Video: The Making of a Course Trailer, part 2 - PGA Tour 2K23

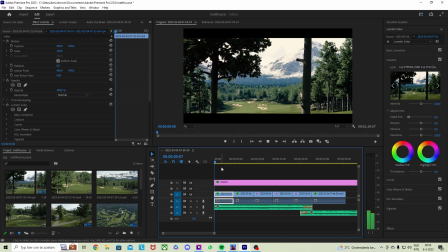[4:18]
But this one, the Fuji one, worked really well with this course. Also made the mountains look prettier, I think.
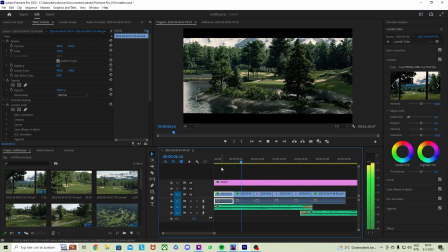[4:27]
So now we have the opening sequence.
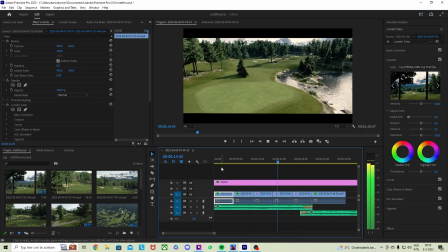[4:33]
They're all shots that show you a bit of the course, but not too much.
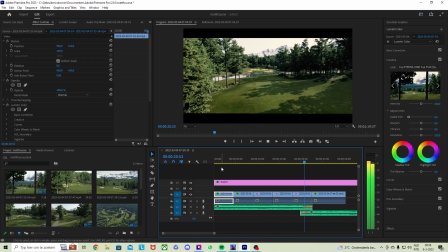[4:40]
And as I said, we build up to that moment where we get the overview.
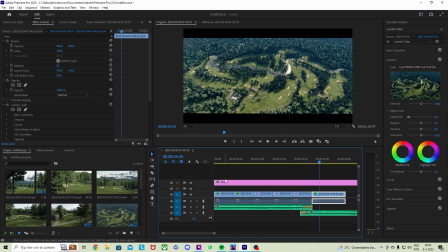[4:45]
This is going to be the title screen later on, but I'll add that later. Now remember how I talked about telling a story for a course video like this? putting different shots of a course behind each other and adding some music doesn't automatically tell a story.
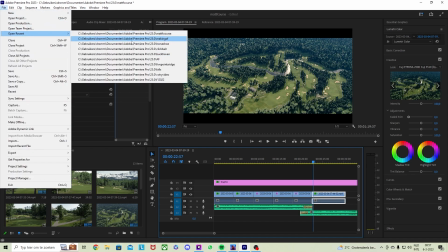[5:03]
You need to build it up in a certain way. You need to grasp what's special about the specific design or about the designer that has made the course.
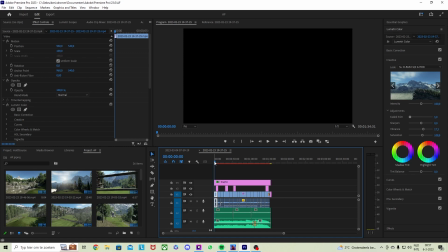[5:12]
And to demonstrate that, I want to show you a video that I did for Arctic Fury, who is all about the surroundings. He creates 18 little beautiful worlds. And for this video, I tried to grab that and put together a video that tells that particular story.
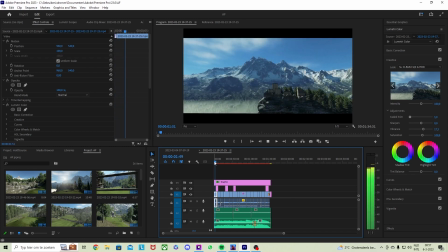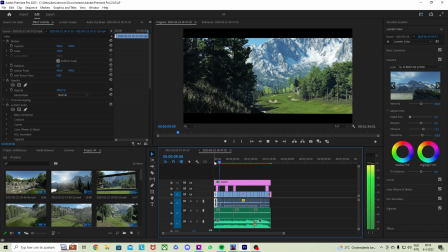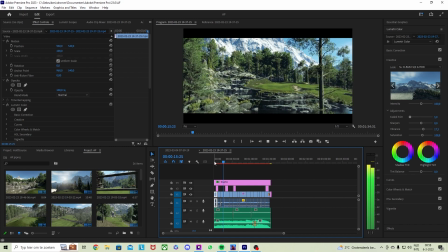[5:45]
So here you can see how I lay the emphasis on the surroundings,
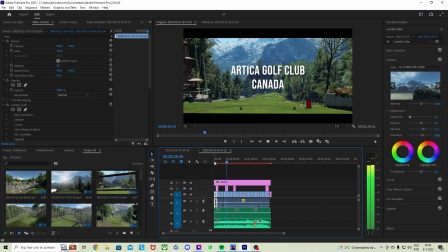[5:51]
the rock work that he's done, the waterfalls, the mountains in the background, the whole picture. That's what it's about on his courses. You can see the rock wall in the background here. I try to show those elements,
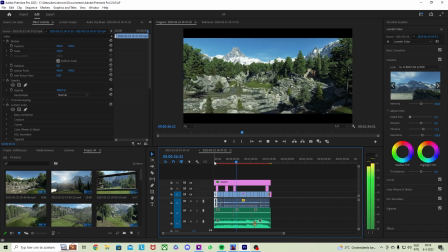[6:06]
and by doing that in a certain order, you tell the story of this design or this designer. You'll also find how, even though there's not a lot of rhythm in this music per se,
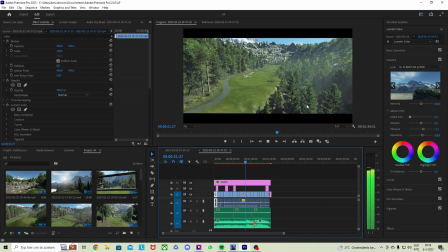[6:21]
the edit of the different shots is still dictated by how the music evolves.
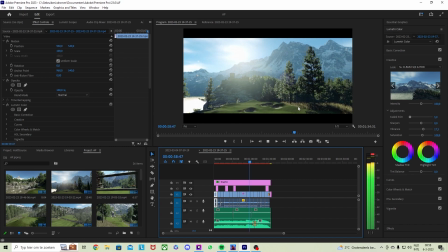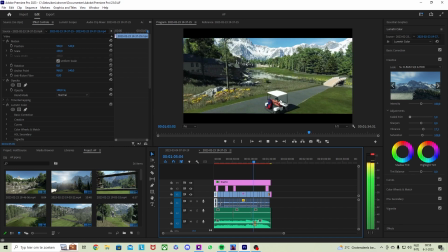[6:36]
And now it starts to build up to this climax. And that's obviously the point where we show a wider frame from higher up.
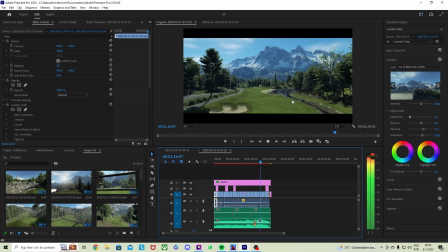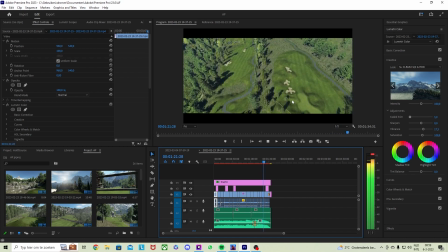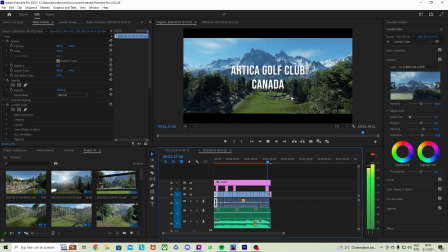[6:57]
And the final shot with the mountains in the background. And there you go.
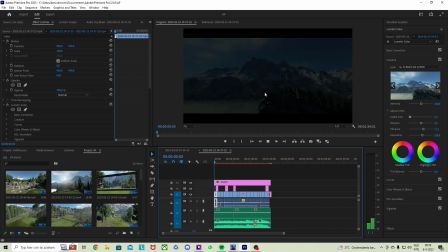[7:04]
There's another course trailer. Now, the music is different, the shots are different, but the basic concept is the same. What do we tell in this video? So, Matt F. is known for bunker sculpting.
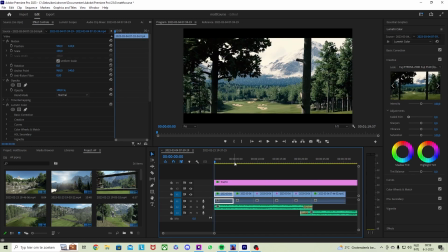[7:19]
We're going to show bunkers. Matt F. is known for laying the emphasis on the golf hole itself. We're going to lay emphasis on that. We're going to lay emphasis on playing golf on this course.
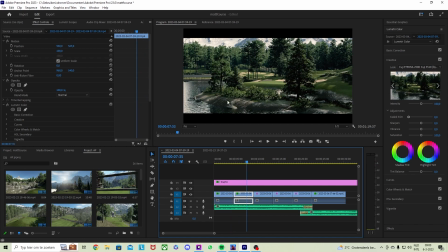[7:28]
So we are going to show the pretty pictures and all that, but when the music is going to build up to this climax,
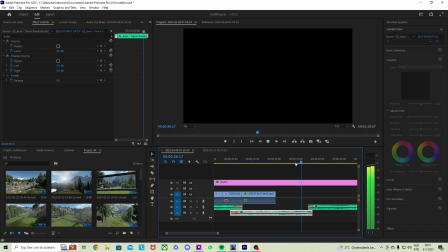[7:35]
we're actually going to go and hit a golf shot and show that in video. So let's listen to the music and see where it actually builds up. We've made that transition in the last video, and now the music is building up and building up and building up to the point where the beat kicks in.
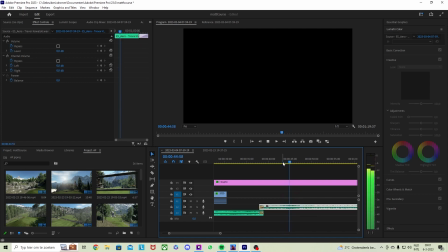[7:51]
And that's that climax moment that we're going to build up to and then show somebody playing golf.
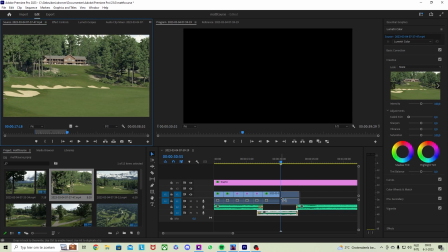[7:58]
So up until that point in the video, we need to fill it with some more shots.
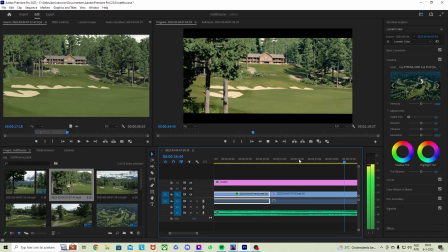[8:03]
After the overview, we have the clubhouse that plays a role.
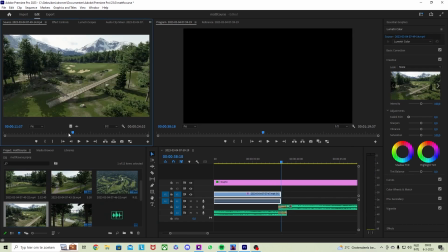[8:07]
So we get that revealing shot of the clubhouse and obviously that nice looking bridge over the valley. But I actually think we need to get a little more.
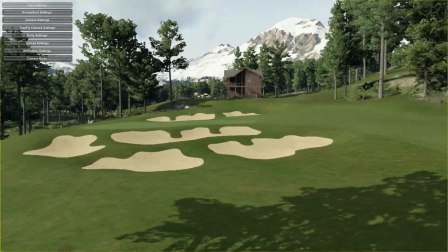[8:17]
So we're jumping back into the game and we're gonna find another nice looking shot too.
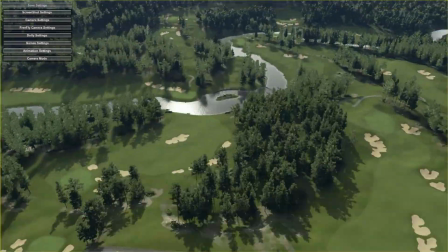[8:23]
That might be that we just saw the clubhouse, so we're not gonna do that.